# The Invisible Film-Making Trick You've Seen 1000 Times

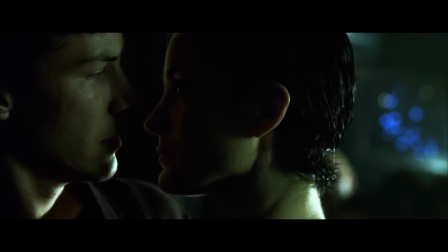Believe it or not, but this moment right here is one of my all-time favorite pieces of filmmaking.
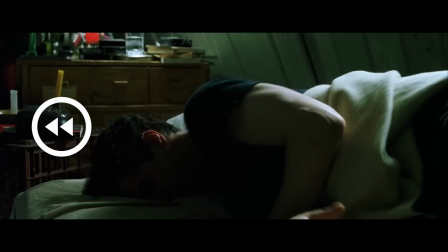Did you see it? Let's watch it again, but this time make sure to listen.
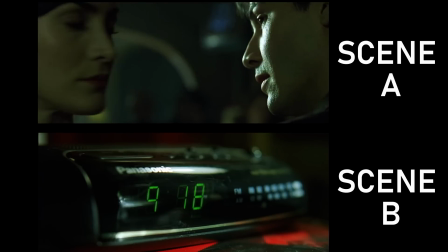Right there, the sound of the next scene begins while we are still watching the scene in the club.
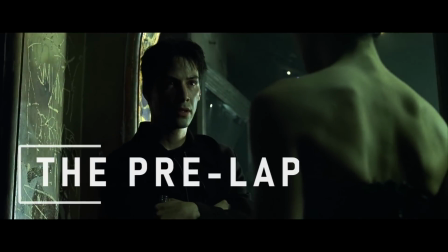This is my favorite example of a filmmaking technique called a pre-lap. But unfortunately, you cannot just be told what a pre-lap is.
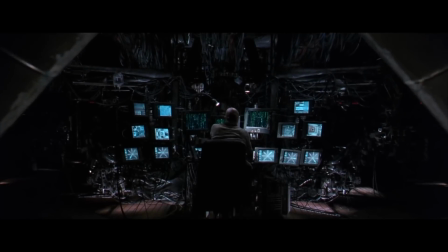You have to see it for yourself. But the good news is that you have actually seen this technique used countless times,
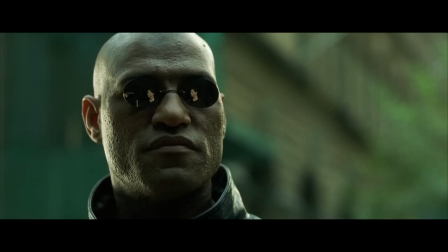because the pre-lap is a technique for editors and filmmakers to transition from scene A
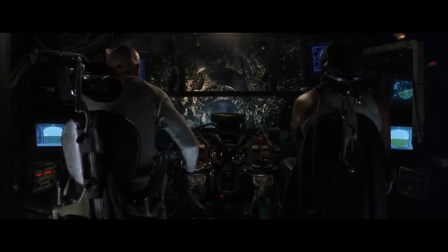to scene B by introducing us to sounds from scene B before we cut to it.
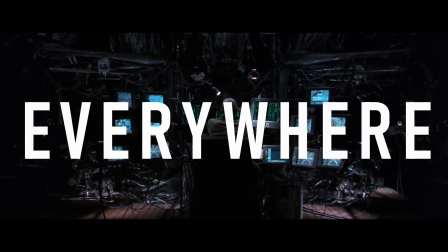And once you know this technique, you will start to see it everywhere, because pretty much any sound can be used for a pre-lap to work.
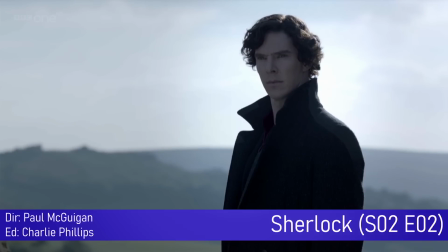You can do it with a door knock.
Morning!
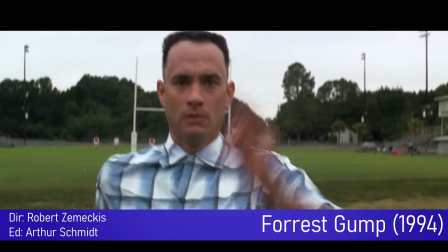You can do it with a football whistle.
I got to go to college too.
Or a ringing phone.
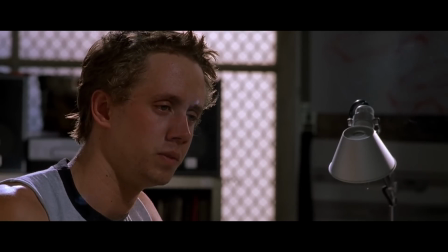Hello?
Sometimes it can be a vehicle, like a car.
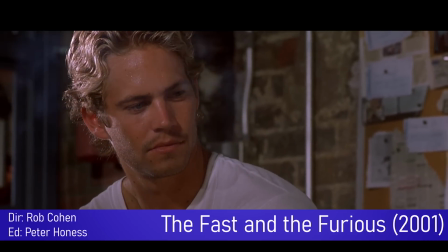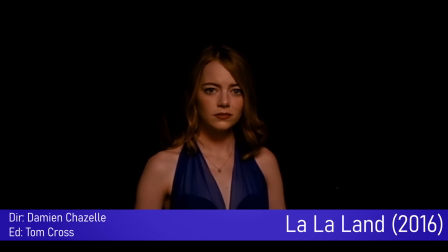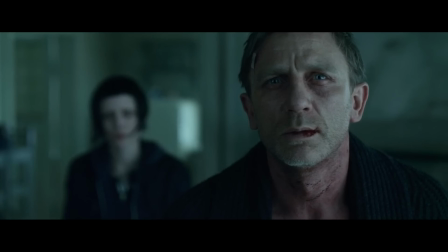Or a plane.
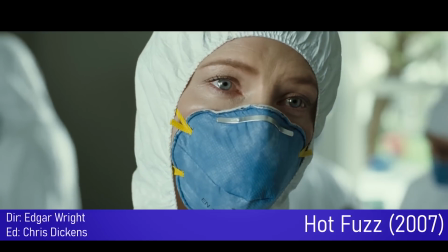Or a helicopter.
You do realize that window is broken from the inside?
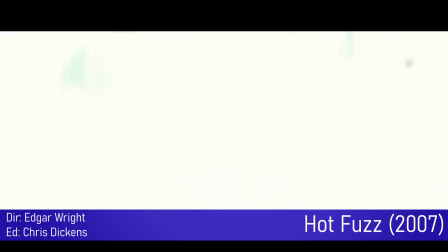Huh?
Or a train.
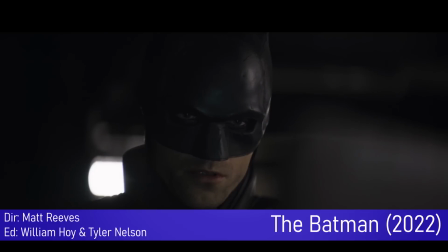Yeah.
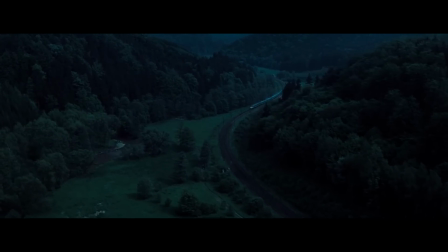In fact, train whistles are so commonly used as pre-laps that 4 different Harry Potter movies,
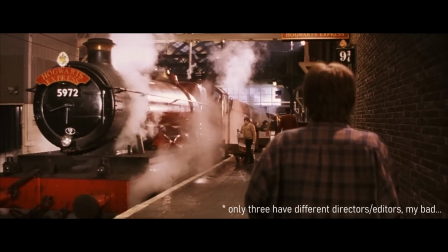all with different directors and editors, do this with the Hogwarts Express in some way.
He wants to kill me.
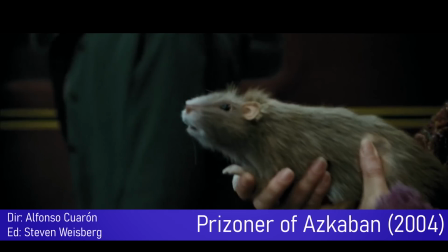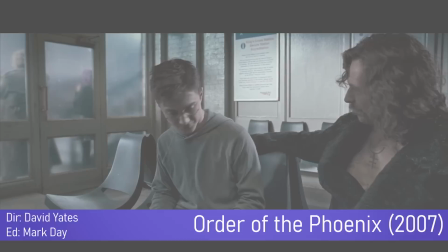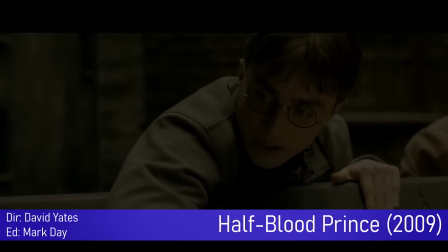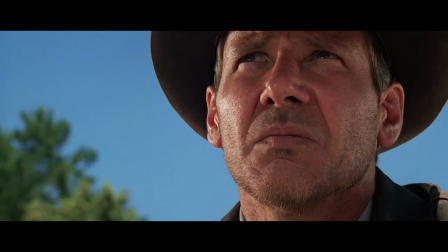In Indiana Jones, Steven Spielberg literally signposts the upcoming change of location with a pre-lap.
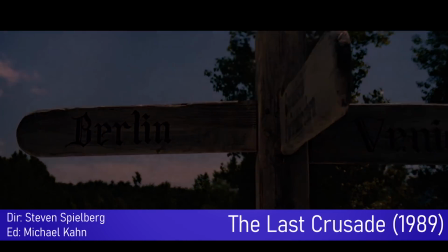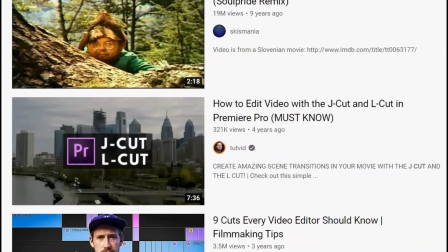I told you, you've seen this 1,000 times. Now, you may have heard of this technique being called the J-cut, but the pre-lap is different.
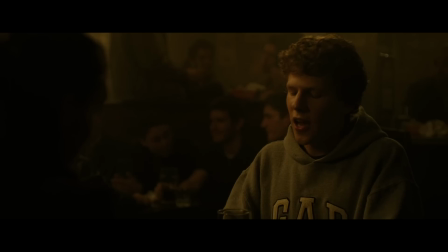See, a J-cut typically refers to overlapping dialogue within a scene to make it flow better, kind of like this.
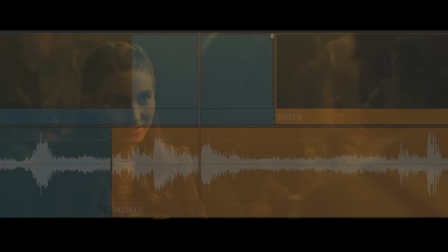Why? Because they're exclusive and fun,
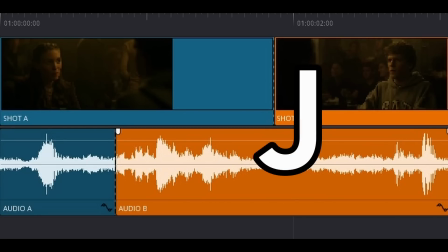and they lead to a better life. It's called a J-cut because the shape it makes on an editor's timeline looks nothing at all like the letter J. It's a fairly functional tool,
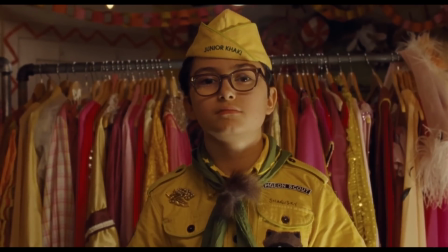and without it, dialogue scenes would all feel a bit like a Wes Anderson movie.
What's your name?
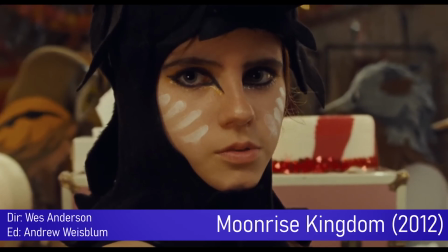Sam, what's yours? I'm Susie.
So how is a pre-lap different?
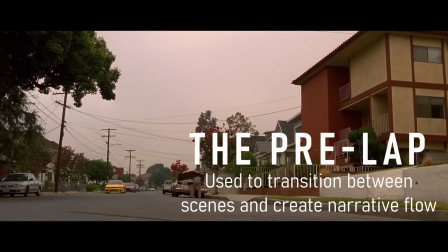Well, although you could call it a type of J-cut, the pre-lap is used specifically to transition between scenes, not shots. And unlike a J-cut, which serves a fairly practical purpose,
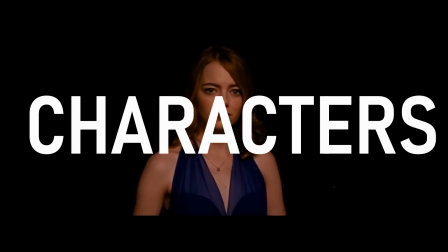the best pre-laps are used to emphasize characters, themes, or story, and to give the film a sense of cohesion.
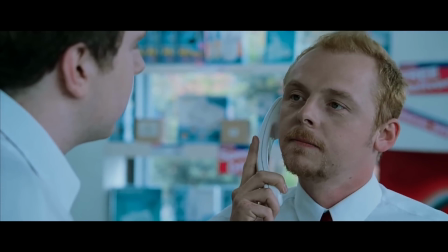Like, take this example from Edgar Wright, one of the most prolific users of the pre-lap.
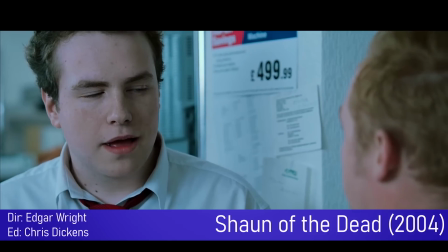Liz from head office. It's nothing to panic about.
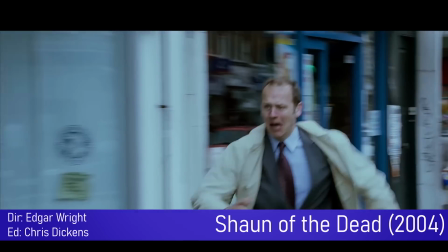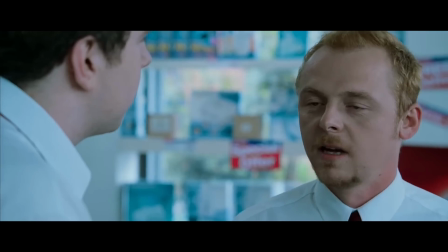Sir?
We hear the siren before seeing the car in the next scene, and combined with the fast transition,
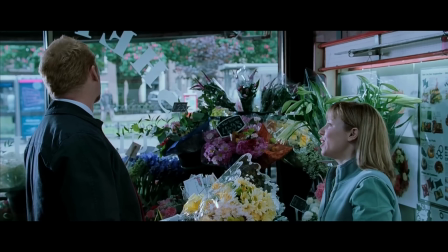it sweeps us from one scene to the other and means we start that next scene with a sense of urgency that maintains the momentum of the story.
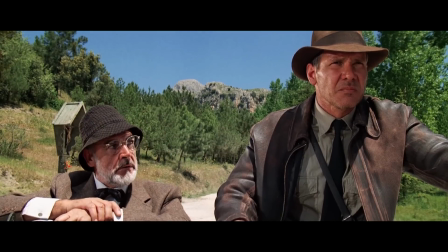It shows how the pre-lap is a small editing decision that, when used correctly,
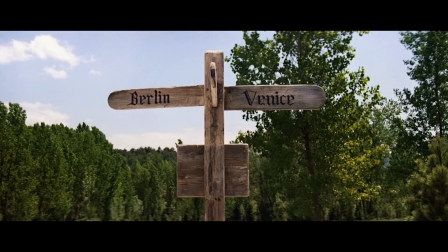can make a movie just a tiny bit better by building an invisible bridge between 2 scenes and make the story flow in a more seamless way.
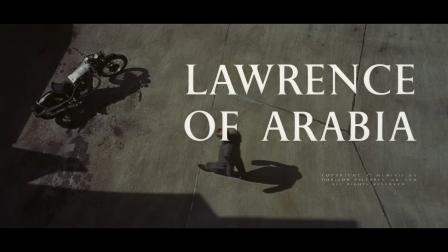Probably the earliest known example of the pre-lap in a major film was by David Lean in Lawrence of Arabia.